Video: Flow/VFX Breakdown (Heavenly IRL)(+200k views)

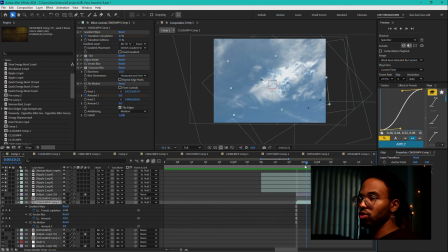(49:18)
I track the footage to follow the null, turning to the right and zooming in.
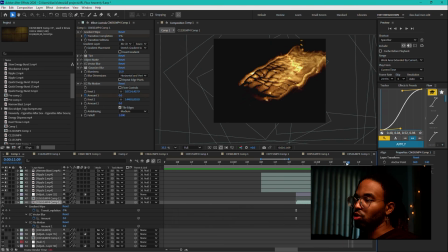(49:24)
And then in the reverse, I keyframe this footage to follow the null going backwards, keying opposite right and zooming out.
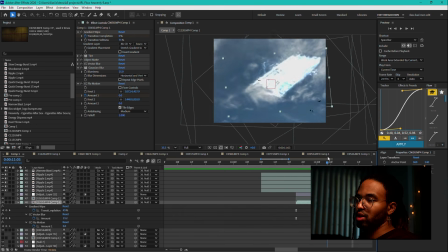(49:34)
And then when you put them together, it kind of jumps into the clip like that. And then of course, this side I already explained with the VFX overlaying over the gradient reveal and the color dodging, coupled with, I think there's a exposure, there's exposure in here somewhere.
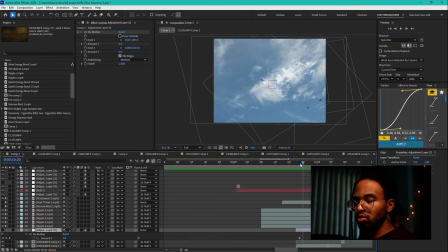(49:52)
There's a little bit of flow motion there, but I think the flow motion here was just to start sucking in and reveal out to help it kind of blossom out like that.
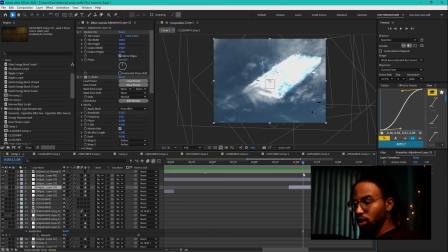(50:01)
And then up here, here it is. I have a shake and a motion tile. So to help with that transition be more smooth rather than just zoom in, a little bit of shake is added.
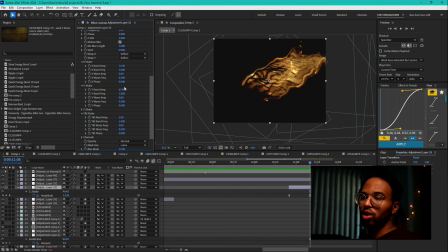(50:12)
All I messed with was the amplitude, X value 71, Y value 67, didn't touch Z value, and then tilt value is 5. And I have the phase at the 0, frequency is 2, really slow shake,
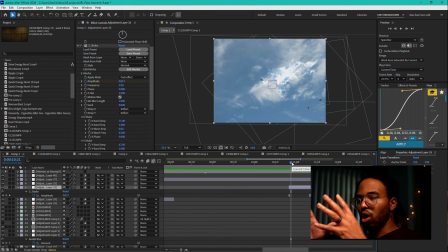(50:27)
just kind of give it a little bit of a wobble in a circle almost as it zooms in.
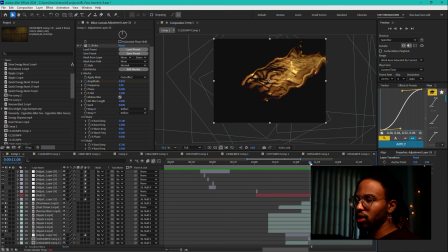(50:33)
Probably could have did a sharper shake, but it didn't really fit the vibe of this edit that I was doing.
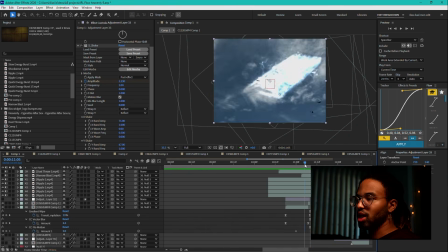(50:38)
So that's how it comes in.
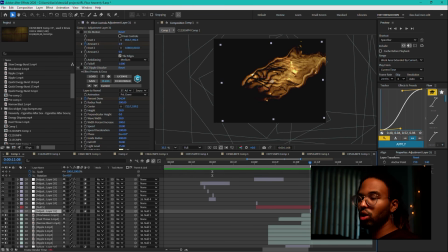(50:40)
And then on the reveal, once again, you love the turbulent displace.
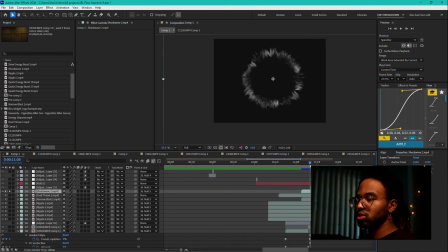(50:47)
So I have a shockwave here, shockwave VFX. That's with a color dodge to help have that
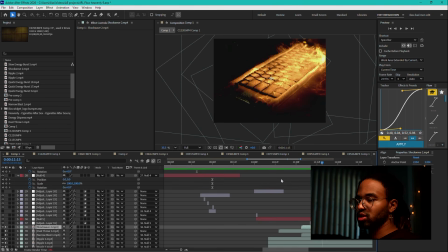(50:56)
reveal there, as well as some more VFX assets that are just laid over it with color dodging. Some of the same ripples are finishing their movements. And then down here, I have the actual clip.
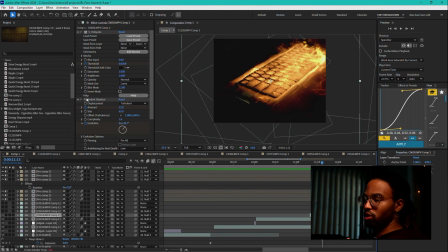(51:07)
So before I started with the first half of the clip was cut with just the keyboard masked out, but then on the reveal, it's not masked out because I want to just reveal the entire clip now. The keyboard's already coming in. I have my turbulent displace, same setup as I mentioned in there earlier.
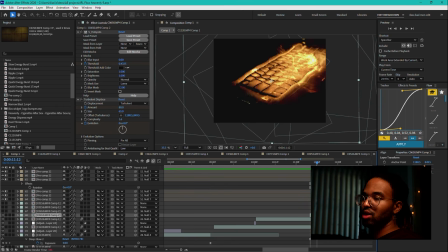(51:21)
You want to keyframe your amount high and then have it slowly go down to help reveal, and then keyframe your evolution over time so that the turbulent displace doesn't look boring. I have hotspots starting from dark to light to reveal the keyboard as it comes in.
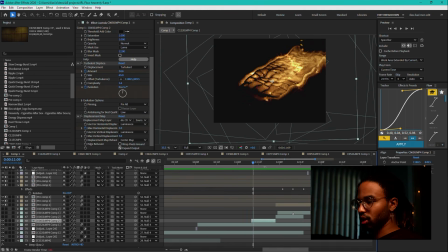(51:38)
And then I have a displacement map, and you'll see why I have that in a second. So that's that movement. And part of it was VFX, but honestly, some of the look of this clip is because I actually have a PMI Smoke Ninja Pro, I think it's called.
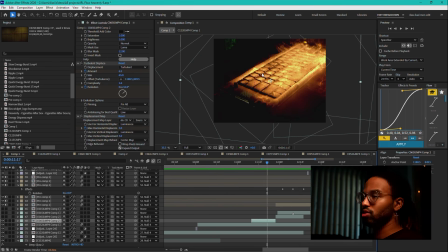(51:56)
And I recorded this clip actually months ago, but I basically used the, what is that preset called? Whatever it is that has a very dense fog bubbles, and I just put that over the keyboard. And this was a clip that I was used for something else of me like waving that dust, that like thick fog that was on it off of it.
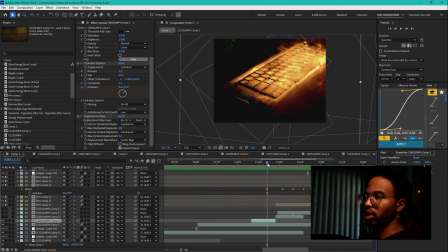(52:15)
So a lot of that movement is actually not VFX. I quite literally just had fog on the keyboard sitting on it that I wiped off. So that's what you're seeing there. Just a couple of asses over it, but that's kind of really what helped sell that was the real life fog sitting on it.
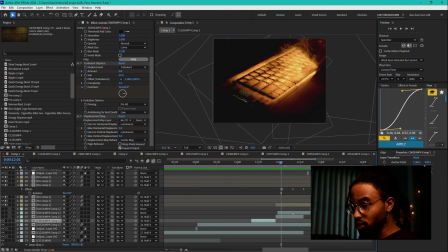(52:31)
So that's what I'm wiping here in this next part. Now, for this next transition, I had to pre-comp this because there was so much going on.
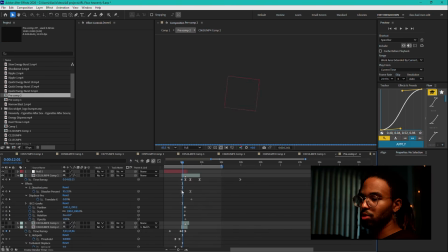(52:39)
So we'll jump into that pre-comp real quick.
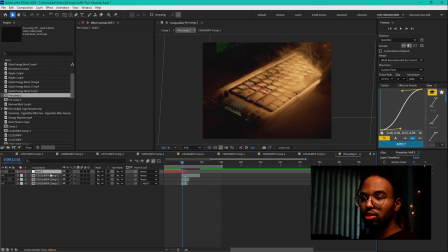(52:42)
So I have a clip here of some waves.
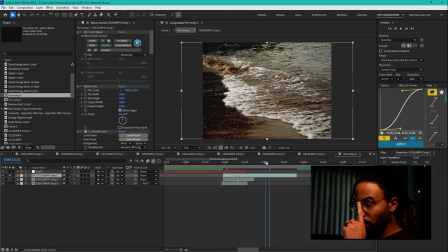(52:49)
That's what the clip looks like. So first, swing them in order.
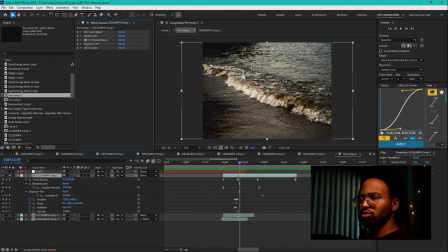(52:54)
I have the fast flipper. These waves are going from left to right. The hand is going right to left, so I had to flip the footage. This was the real footage. This is the footage now. Motion tile. This is so that as I make any shakes or movements, the edges are filled in by a replica of the same footage reversed.
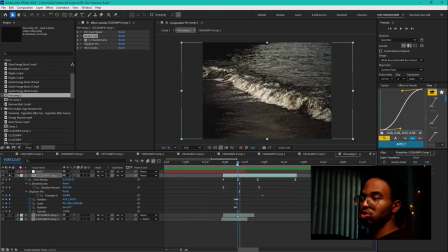(53:10)
Dissolve Luma. That is the Dissolve plugin I use to reveal the waves based on their luminance value. So the brightest stuff reveals first. And then Displacer, no displacer on this one. Displacer is on the other clip. So that's all that's happening here. That's revealing the waves.